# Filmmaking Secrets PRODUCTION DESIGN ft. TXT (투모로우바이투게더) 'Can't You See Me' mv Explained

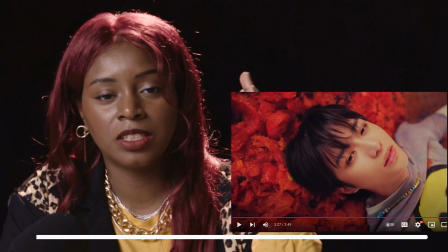[8:22]
so what i love about hyper realistic production design is that it really
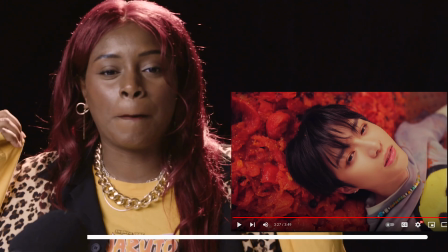[8:27]
adds to the themes it's like a burst of saturation of whatever
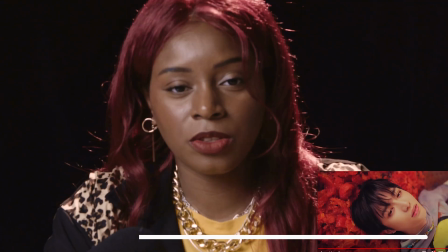[8:31]
the feelings of the song are but i also think using that hyper realistic style
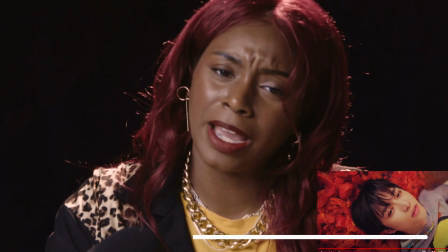[8:36]
adds to the fact that this is kind of like a nightmarish concept has like
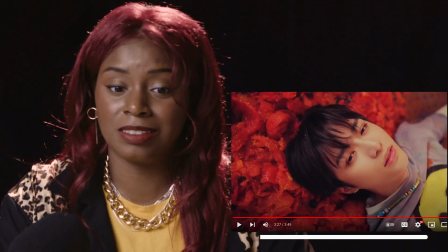[8:41]
maybe like a nightmare on elm street type of vibe like suburbs with these kids and we're going back and forth between this lighter white
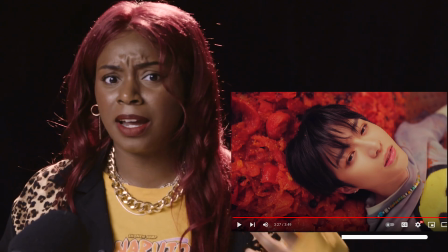[8:49]
light and then there's like red lighting that keeps popping in and out it's very kind of scary you see bumgee here on top of these tomatoes it just really
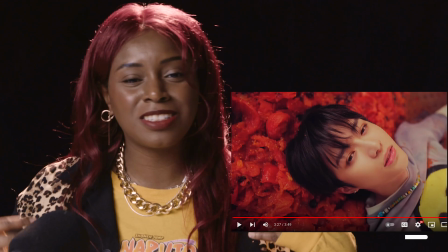[8:56]
gives you that gory it's not good we're not in a good place
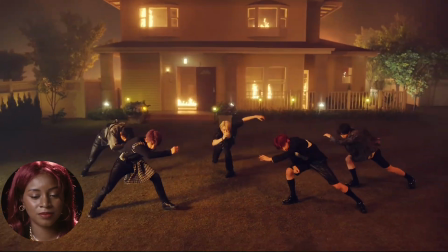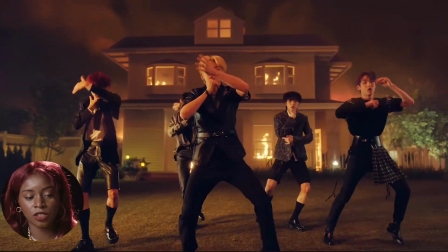[9:09]
full of fire in that shot and you see their clothes that they're wearing in the beginning are now completely just
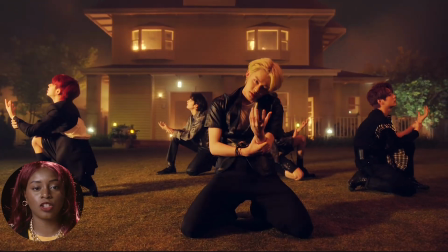[9:16]
you know they got that splat it's just stained their clothes are now stained In the beginning of the song,
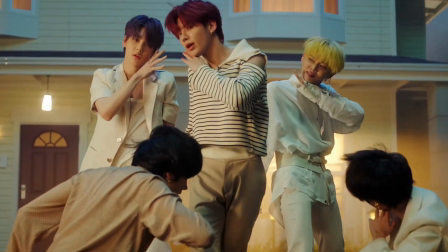[9:22]
when they're dancing in front of the house with no fire, their clothes are white. Once the house turns on fire, their clothes are black. These are very specific choices that the crew and the creative made to really help tell a story. So even if you don't see these things or really pick up on them in detail, you can still feel them as an audience and still enjoy it.
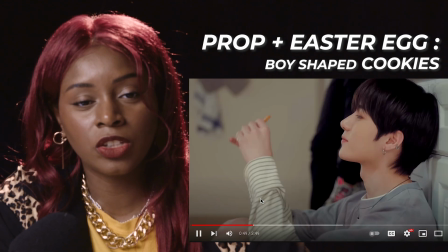[9:43]
I also love that in the beginning, they're eating these cookies that are shaped like boys,
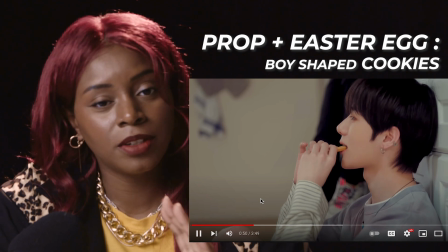[9:49]
right? and then they're literally like eating the head off but we kind of get that feeling of just like they're hurting each other in some way so now that you kind of got a little bit more information if you're moa or not moa maybe go back to my sugar rush ride review i actually got a comment noting that there is a broken drain in the ocean in the beginning of sugar rush ride and i actually did not see that until like my third time watching that video thank you guys and i hope you enjoyed I'll see you in the next video, and I hope you like this series.